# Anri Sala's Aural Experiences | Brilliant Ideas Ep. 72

He's not just thinking about the viewer sitting in front of a film passively,
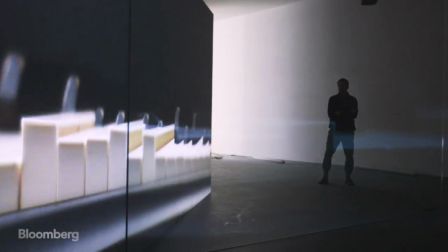(20:12)
watching it and then leaving the space he wants the whole experience of architecture and time
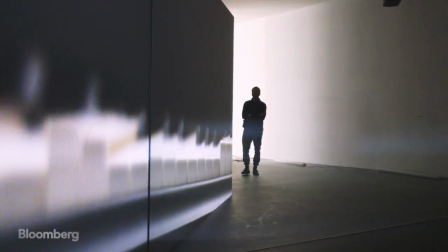(20:20)
to count and to work on the viewer the way that André has
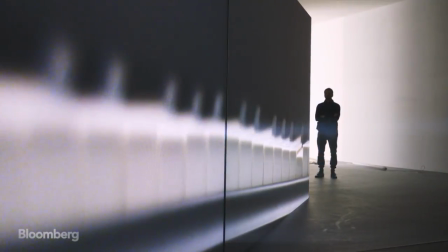(20:25)
worked with the space is very special as a visitor you're like you're like free to go where you where you want to go and and and you can make you can really make your own exhibition and
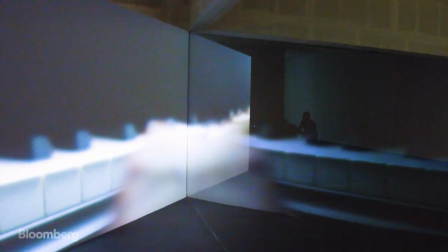(20:39)
this movement is fundamental to the artwork the viewer's physical position in the gallery altering the sounds that they hear.
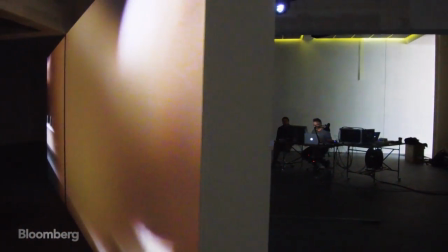(20:47)
So this is a bit like a 360 degrees space in terms of the box, in terms of the space, the volume, but also the sounds, meaning that there is a different portion of the sounds that one listens to depending on where one is in the space.
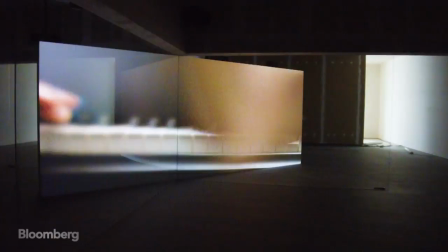(21:01)
For example, in relation to this side, the piano will hear more the higher pitches and then if one goes on the other side, you hear more the lower pitches.
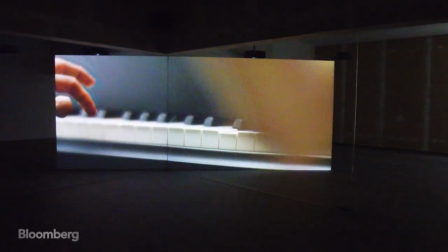(21:09)
The one is in the middle, you hear more than a middle octave.
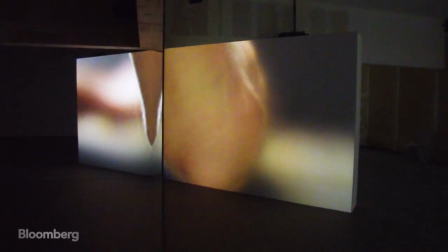(21:11)
And somehow, it's the listener and the viewer who edits, depending on where one chooses to be, adds another layer to the editing of the sound.
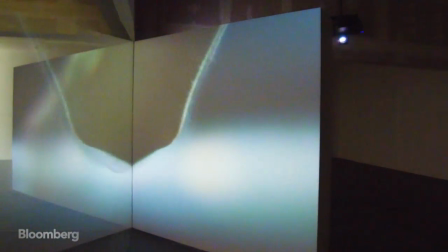(21:22)
This produces more awareness about where one is in the space. Wherever you stand, you're going to have a different experience.
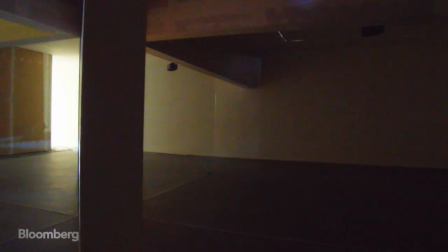(21:30)
This is something that I respect a lot about Henri. He trusts the intelligence and the ability of his audience to create their own story. His films are never kind of like overwhelming. The viewer is somehow diminished. I think with Anri, it's the opposite.
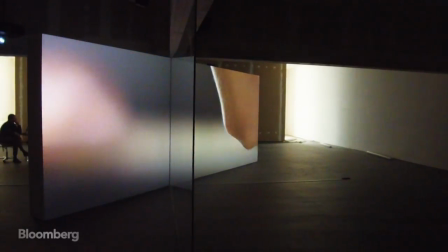(21:46)
The viewer is not diminished at all. The viewer is somehow encouraged to do something. He somehow, he or she, is very much participating.
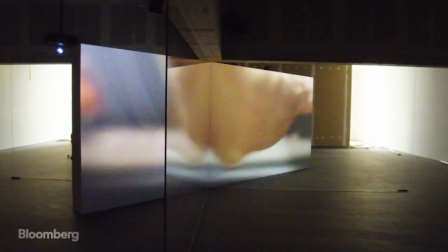(21:54)
This interaction has become synonymous with Anri's exhibitions.
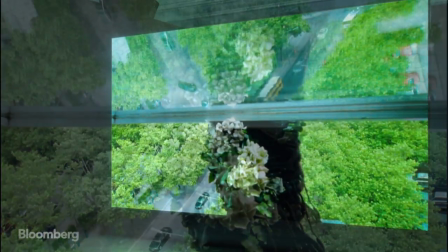(22:01)
Recently, at the Serpentine Gallery in London, Long Sorrow made another appearance.
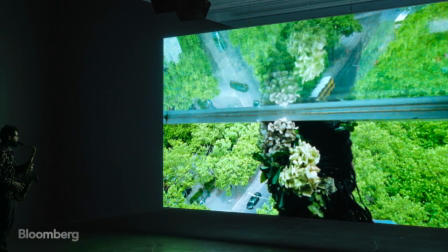(22:06)
But this time, Henri enlisted a second saxophonist to improvise live alongside the video.
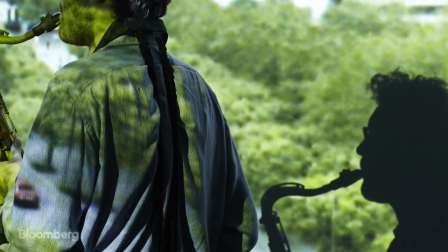(22:14)
I think the saxophone player played several thousand hours during the exhibition at the Serpentine every single day.
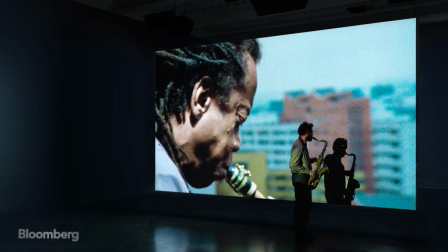(22:22)
I think that's why Henri is so important and why Henri is so successful and why he's so influential in the art world.
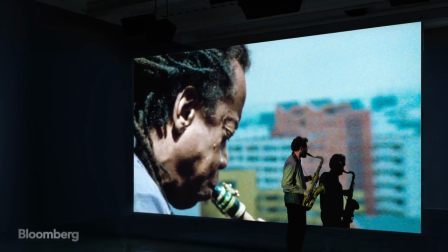(22:29)
Exhibitions are an opportunity to create extraordinary experiences and Henri is a master at that.
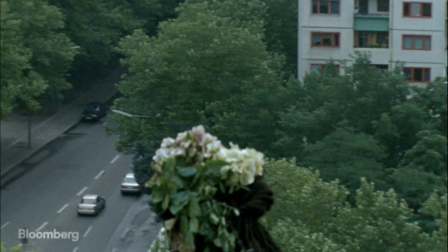(22:39)
Anri Sala's films are more than just visually beautiful. They're imbued with complex layers of politics, language and history.
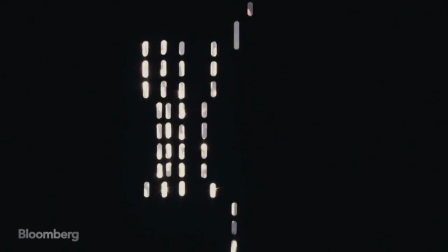(22:48)
Yet Anri's most enduring mark on contemporary art may be in the medium of the exhibition,
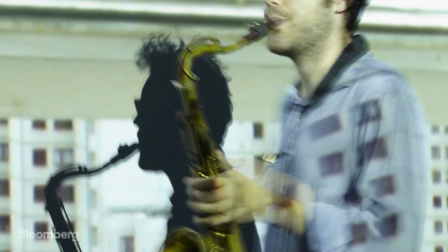(22:54)
drawing his audiences in with arresting experiences. He'll think, how do I turn art from being a place for entertainment into a place for real thought?
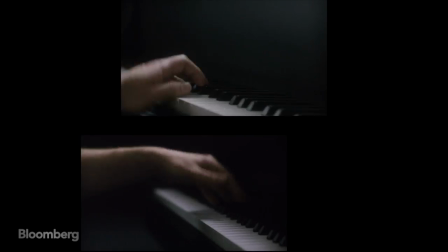(23:05)
It's this capacity of merging different disciplines in a very original form that makes Henry Salah's work particularly special.
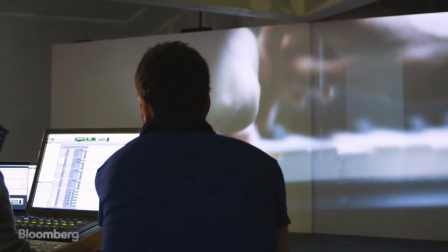(23:19)
Henry was a wunderkind. He always was a wunderkind. What I wish for is that as time passes by,
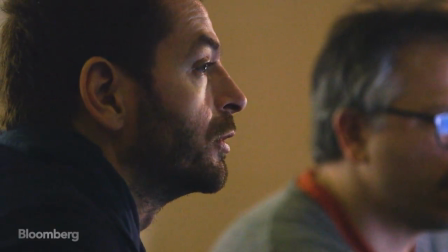(23:27)
to still be able to keep this necessity. That if you do things, you do them because deep inside there is a necessity to do it.